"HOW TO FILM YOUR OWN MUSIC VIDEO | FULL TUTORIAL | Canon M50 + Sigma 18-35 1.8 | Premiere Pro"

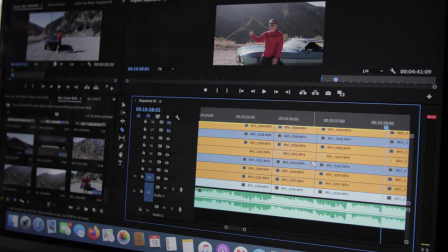[20:39]
So even though like you might have a dope, really nice looking image on each of your clips right in the beginning, you don't wanna show all of them because you just give away your whole story. And it's kinda like, by the time you get to the middle of the video, there's nothing more for your viewer to look at. So you wanna make sure that you're integrating and kinda flowing in,
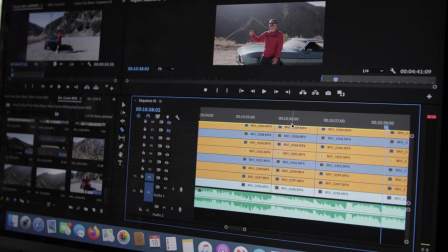[20:59]
bringing in different perspectives and angles and scenes and whatnot progressively. That's why you want to have a variety. But you don't want to just give out everything, like just throw it all up at the beginning. You want to have a variety and have some shots that people haven't seen before throughout the video.
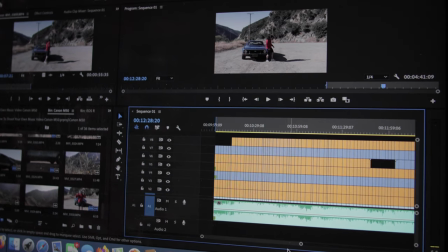[21:18]
So then once I have everything chopped up, what I'm going to do is pick and choose the best clips.
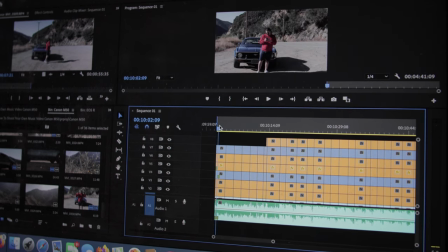[21:22]
Like I said before, the intro, I usually put B-roll, and I'll put the B-roll in lastly, so
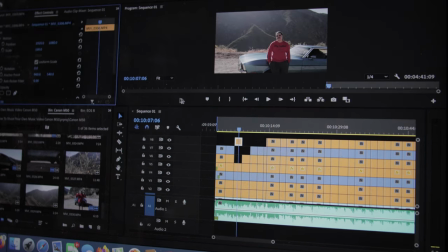[21:32]
kind of like that shot. Maybe if it's zoomed in and slowed down a little bit,
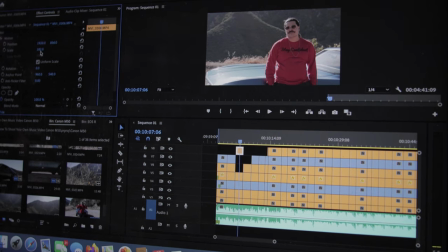[21:41]
you got the position, you got the size, rotation, and so in order to make the magic happen, basically to make this look less boring and not look like it's just a bunch of tripod shots,
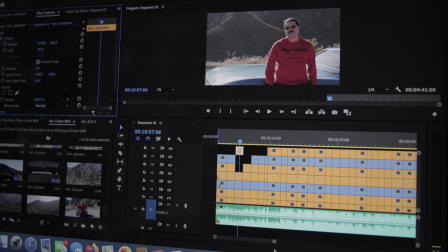[21:53]
is I'm gonna add movement to each of the shots. As you saw a little bit of it in the beginning with the sample videos, I'm just gonna add some movement,
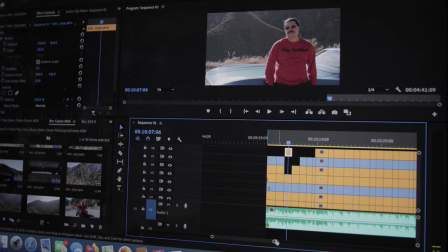[22:02]
some slow-mo to kind of spice it up and make it appear that it wasn't just a camera sitting on a tripod this whole time.
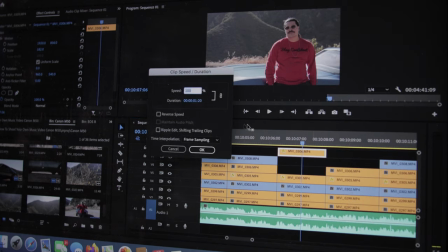[22:08]
To slow this down, I'm gonna right click it, I'm gonna go to speed/duration, I'm gonna enter 40, slow down to 40%,
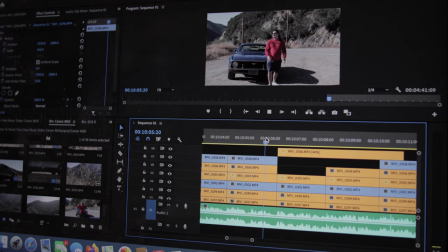[22:17]
and that's gonna make it
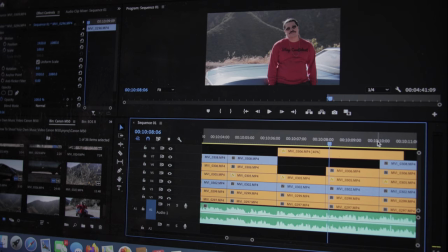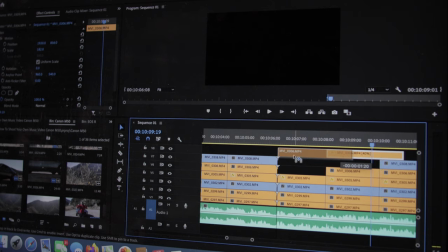[22:24]
I kind of like how I turn my head there better, so I'm gonna move that over a little bit.
I got a queen.
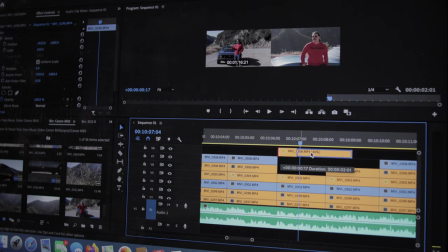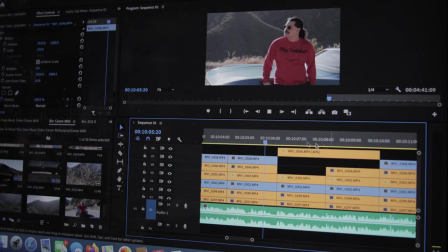[22:35]
See how that looks. So basically, I'm turning a performance shot into B-roll by slowing it down.
I got a queen. She lit me to eat it.
Now I'd like to just add a little bit more movement to it, so I'm gonna go up to the beginning of the clip.
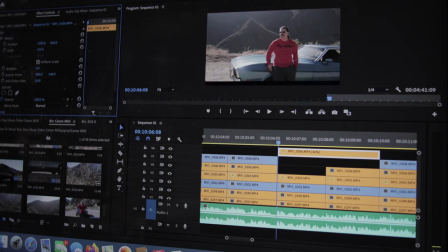[22:50]
I'm gonna scale it out pretty much as far as I can, which would be about right there. And what I'm going to do is I'm going to set a keyframe. So I'm going to click the little keyframe button for position and scale, even rotation, just in case.
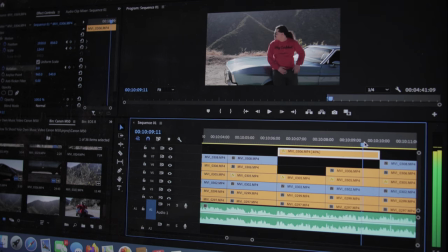[23:06]
Maybe I'll want to change the rotation. And then so as I move and the clip goes on, I just want to have it zoom in. So I'll move it, move the cursor over here. And I'll make another keyframe just by zooming it in like so.
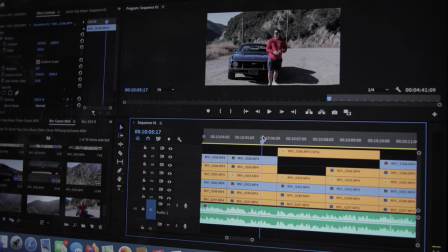[23:23]
And then when you play it back, it's gonna look a little bit nicer.
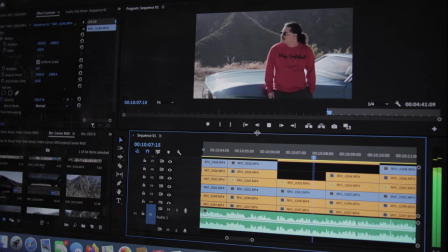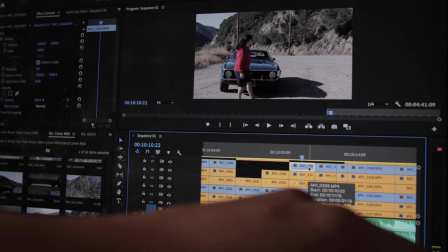[23:33]
Pretty sweet, pretty sweet. I think this is gonna turn out well. So you just pretty much go through, pick and choose the shots that you like.
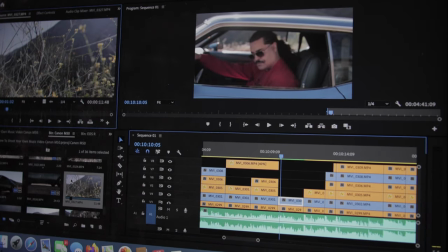[23:41]
Like I know I need a B-roll shot there, so I'm just gonna click over. I'm gonna grab one of these B-roll shots. I like this shot with the flowers. I'm gonna make my endpoint, hit I on the keyboard.
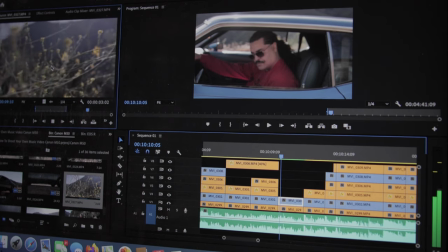[23:58]
I like that shot right there. That's a good one too, so.
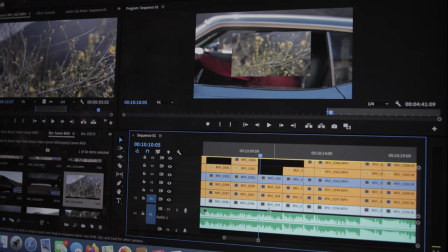[24:05]
Throw that in here. Scroll down and delete the audio. Delete my empty audio tracks because they just kind of get in the way. And then I want to scale it up.
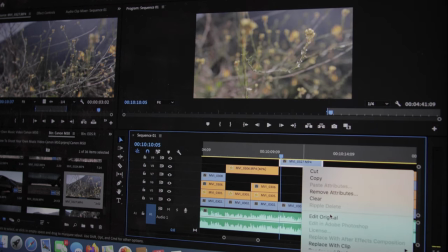[24:21]
Scale to frame size. And then I'm going to slow it down and right click. Slow it down to 40%.
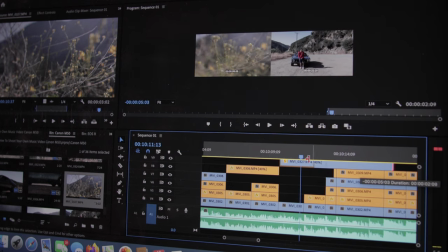[24:33]
I just want it to last for that little clip, so turn it up.
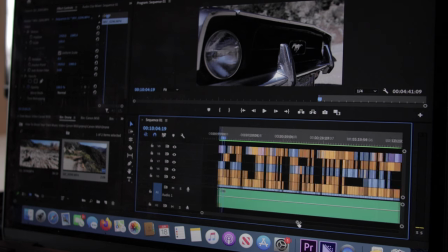[24:38]
So I've got it all chopped up now, and basically I'm just going to skim through it and kind of make, you know, minor tweaks and adjustments as I see fit.
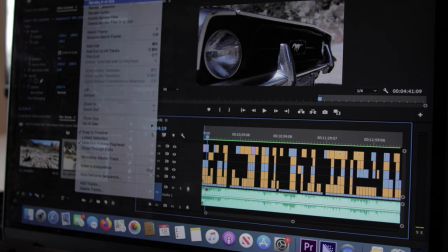[24:47]
So let's check it out.